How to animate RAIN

Your animation will feel especially realistic and believable if the background you draw or paint feels fitting for the rainy weather.
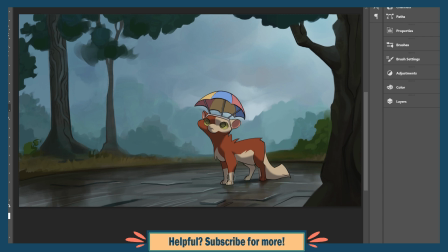(4:17)
Many surfaces will take on a sort of shininess when they are wet, and in hard ground surfaces like asphalt you can see reflections.
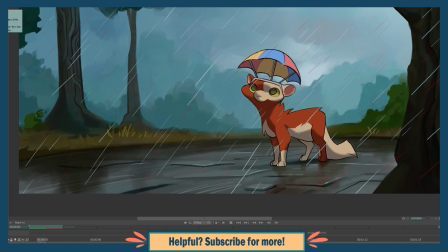(4:25)
Here are some references for that. When rain hits hard ground, it spatters.
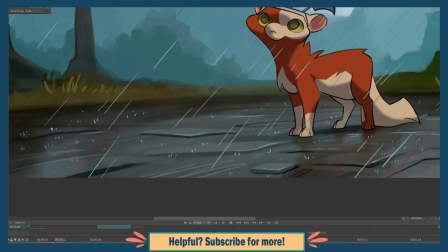(4:30)
The easiest way to animate this effect is with randomly placed little splash dots on surfaces that are being hit.
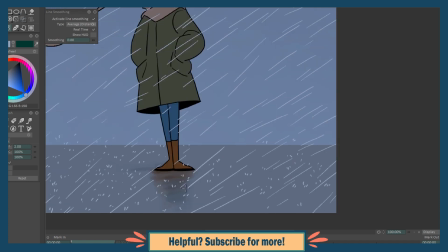(4:37)
Keep in mind the material of your surfaces. Rain will bounce right off of a rock,
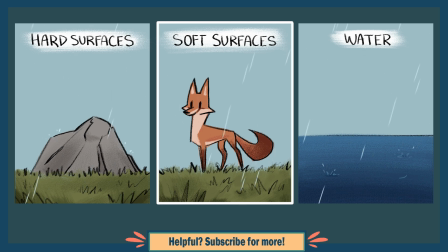(4:42)
while something softer like fur is absorbent and likely won't create any sort of spatter, instead just soaking it right in.
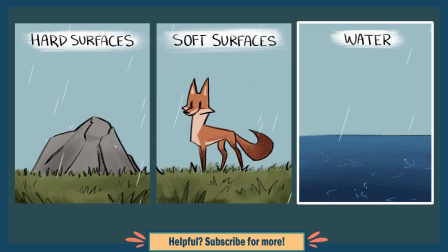(4:50)
When rain lands in a puddle or other body of water, you'll get more of a tiny splash and ripples.
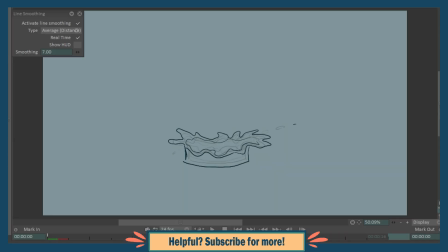(4:56)
You can get very detailed and put in a lot of effort into animating these water splashes, and there's an abundance of slow motion videos out there for reference.
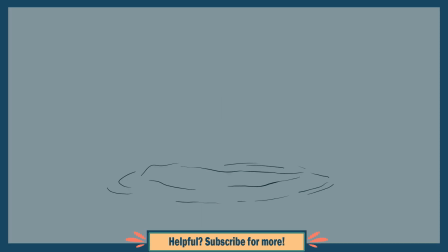(5:05)
But unlike in those slowed down videos, the actual action happens incredibly fast, just in the blink of an eye basically, so you don't need to make anything super complicated and instead can simplify.
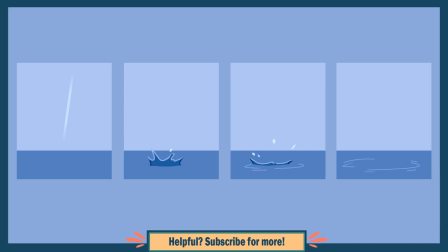(5:17)
Maybe you have 1 or 2 frames that are the splash and droplets flying up, and 1 or 2 that are the resulting ripples.
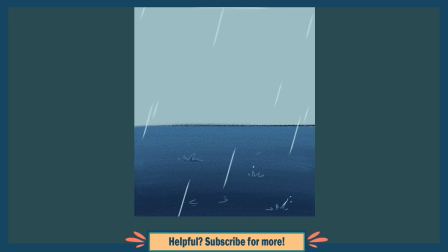(5:25)
These splashes can be drawn according to where your raindrops should land, but this is another case where you don't necessarily need to do this perfectly. Having every single splash connect to a previous frame's raindrop is not worth the trouble.
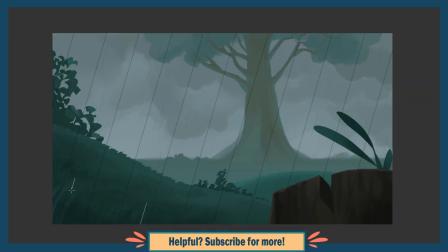(5:38)
The color you should use for your lines depends on the environment. It's obvious said out loud, but rain is water, and water reflects what is around it.
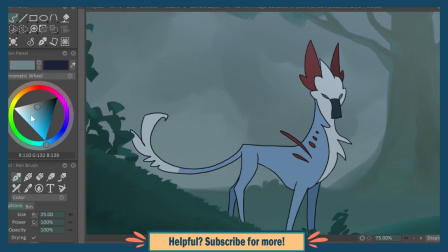(5:47)
A safe bet is to color pick the main color in the environment and lighten it a bit. Whatever light exists in the scene will catch on the drops,
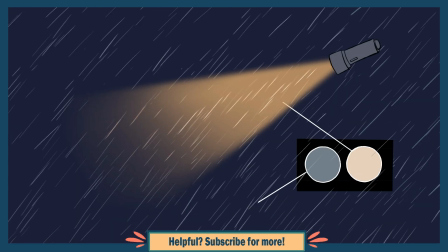(5:55)
so within the range of something like a flashlight emitting pale yellow light, the rain will be brighter and match that color. Ideally, the raindrops should be a bit lighter than whatever they are drawn on top of,
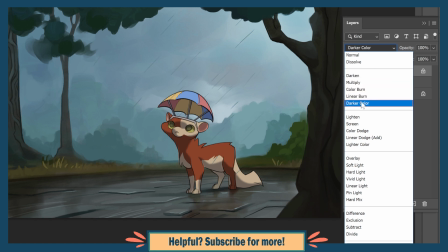(6:07)
so use a blending mode if you can, or just change the color you're using in certain areas if you need to.
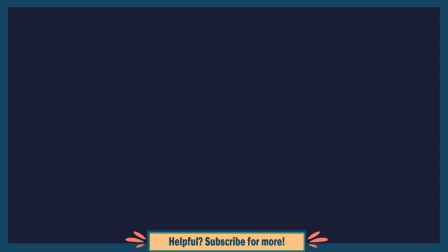(6:14)
Here are some more animation tutorials. Hope you found this one helpful. Thanks for watching!